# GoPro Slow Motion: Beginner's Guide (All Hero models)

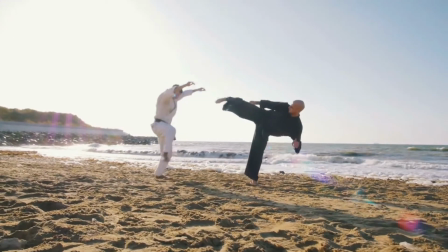[0:00]
big blockbusters, fight scenes, cinematic GoPro ads, POV,
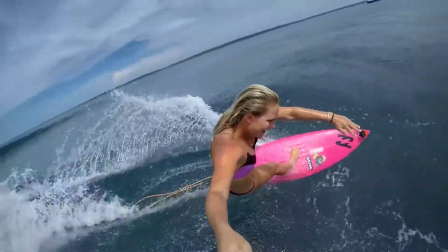[0:05]
surfing on a clear day, what all of these scenes have in common? They all look great when they are shot in slow motion. Slow motion is a great filming technique that can reinforce your GoPro stories
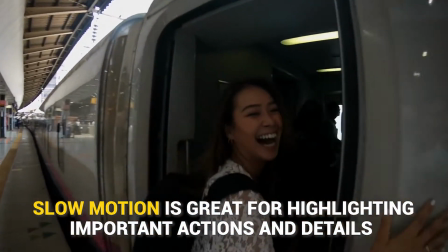[0:18]
or highlight important actions and details in your GoPro film. GoPro slow motion can be amazingly slow by keeping a high video quality and resolution.
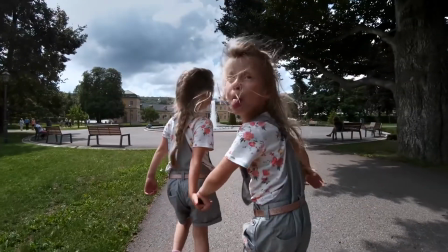[0:29]
The latest GoPros, in fact, can shoot at over 240 FPS in HD or Full HD. But if you're wondering how to use GoPro slow motion correctly, then do not worry. In this tutorial, I'm going to walk you through how to select the best GoPro slow motion settings based on what you're shooting, and how to edit GoPro slow motion videos, and much more.
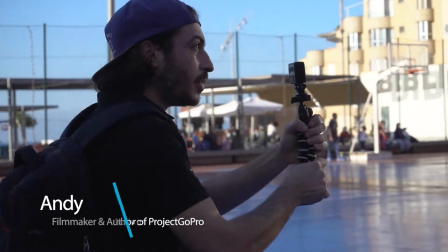[0:56]
Hey, I'm Andy, filmmaker and author of Project GoPro, a GoPro video making school.
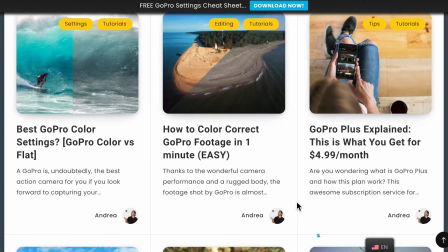[1:01]
On the site, which you'll find the link down in the description below,
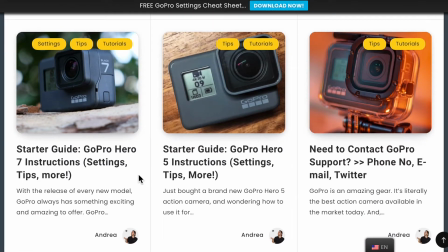[1:04]
you can find dozens of free tutorials that will help you get started making videos with your GoPro right now.
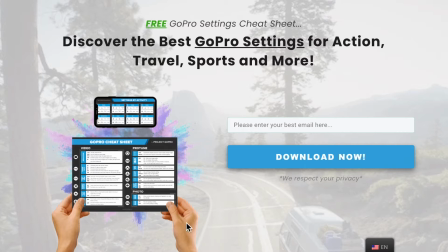[1:11]
So go and check it out. I've also left a link to download my free GoPro settings cheat sheet that has already helped thousands of GoPro users learn how to set up their GoPro before every shooting. But now, without any further ado, let's get started. Why you need slow motion videos? Alright, slow motion looks awesome, no doubts about that. But what do we use slow motion for? Here are a few examples. To enhance action shots.
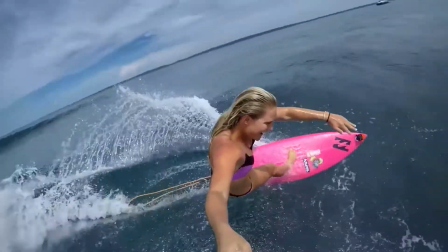[1:37]
So this video was taken from the official GoPro Hero 6 video advertisement on YouTube.
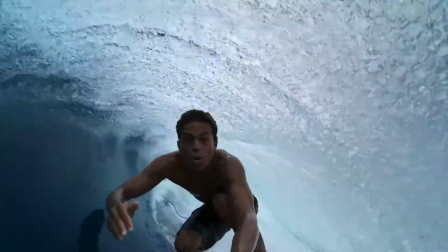[1:44]
So in this slow motion shot we can observe the expression of the
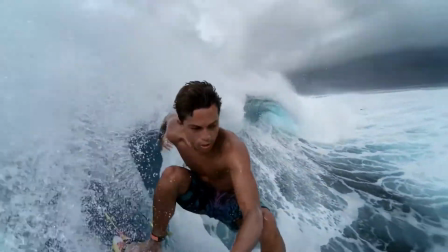[1:48]
surfer's face along with a wall of water moving 8 times slower than normal. So as a result, the viewer can process the action in a clear manner and understand exactly what's happening on the screen.
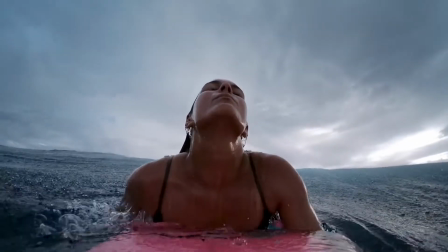[2:03]
So for a very fast action like surfing, for example, I suggest you to shoot it at a higher frame rate of 120 FPS or 240 FPS.
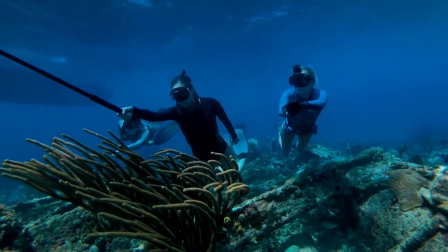[2:15]
To highlight details, we can use slow motion effects to bring more attention to a specific action or detail. In the example below,
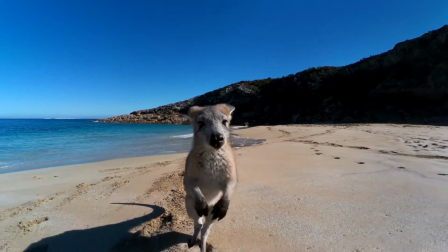[2:25]
the jumping kangaroo was shot at a high frame rate and a video was played back in slow motion, showing a smooth jump. It helps the user see all of the details and the jump appears sleek on the screen.
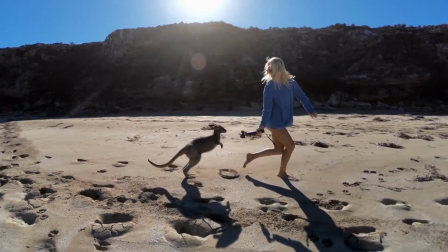[2:41]
For a shot like a kangaroo jump, I suggest you to frame a frame rate of about 120 would be fine, or even 60, because it's not such a fast action like surfing would be.
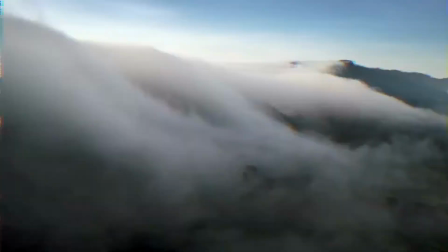[2:54]
To get that cinematic feel, slow motion effects are dramatic,
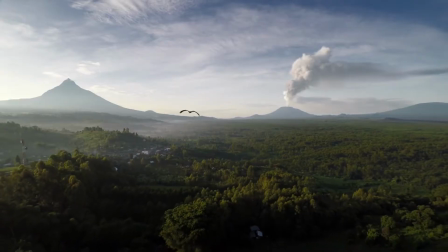[2:59]
hence they naturally give a cinematic feel due to the fluidity of the shot. So by analyzing the video that we have just seen, you will realize that most of the clips are shot in slow motions and are really stable. The part of the video where the girl can be seen running in the middle of the frame is a perfect example of a cinematic feel. A cinematic feel can be obtained with a GoPro if you stabilize the shot with a gimbal, for example, and increase your frame rate. For a fast action like running, I suggest you to use a frame rate of about 120 FPS to clearly show very fast action. GoPro Hero 5, GoPro Hero 6, GoPro Hero 7,
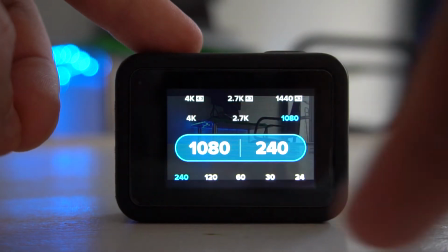[3:47]
Hero 8 and Hero 9 can shoot all at 240 FPS at Full HD, which is crazy.
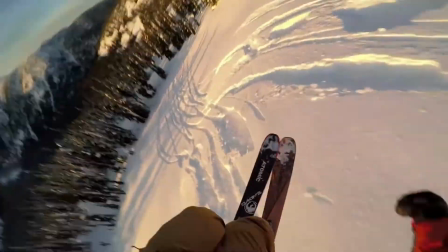[3:55]
With such a high resolution and frame rate, you can clearly show fast action and its details. In fact, this function is largely used to film sports, fast action sports.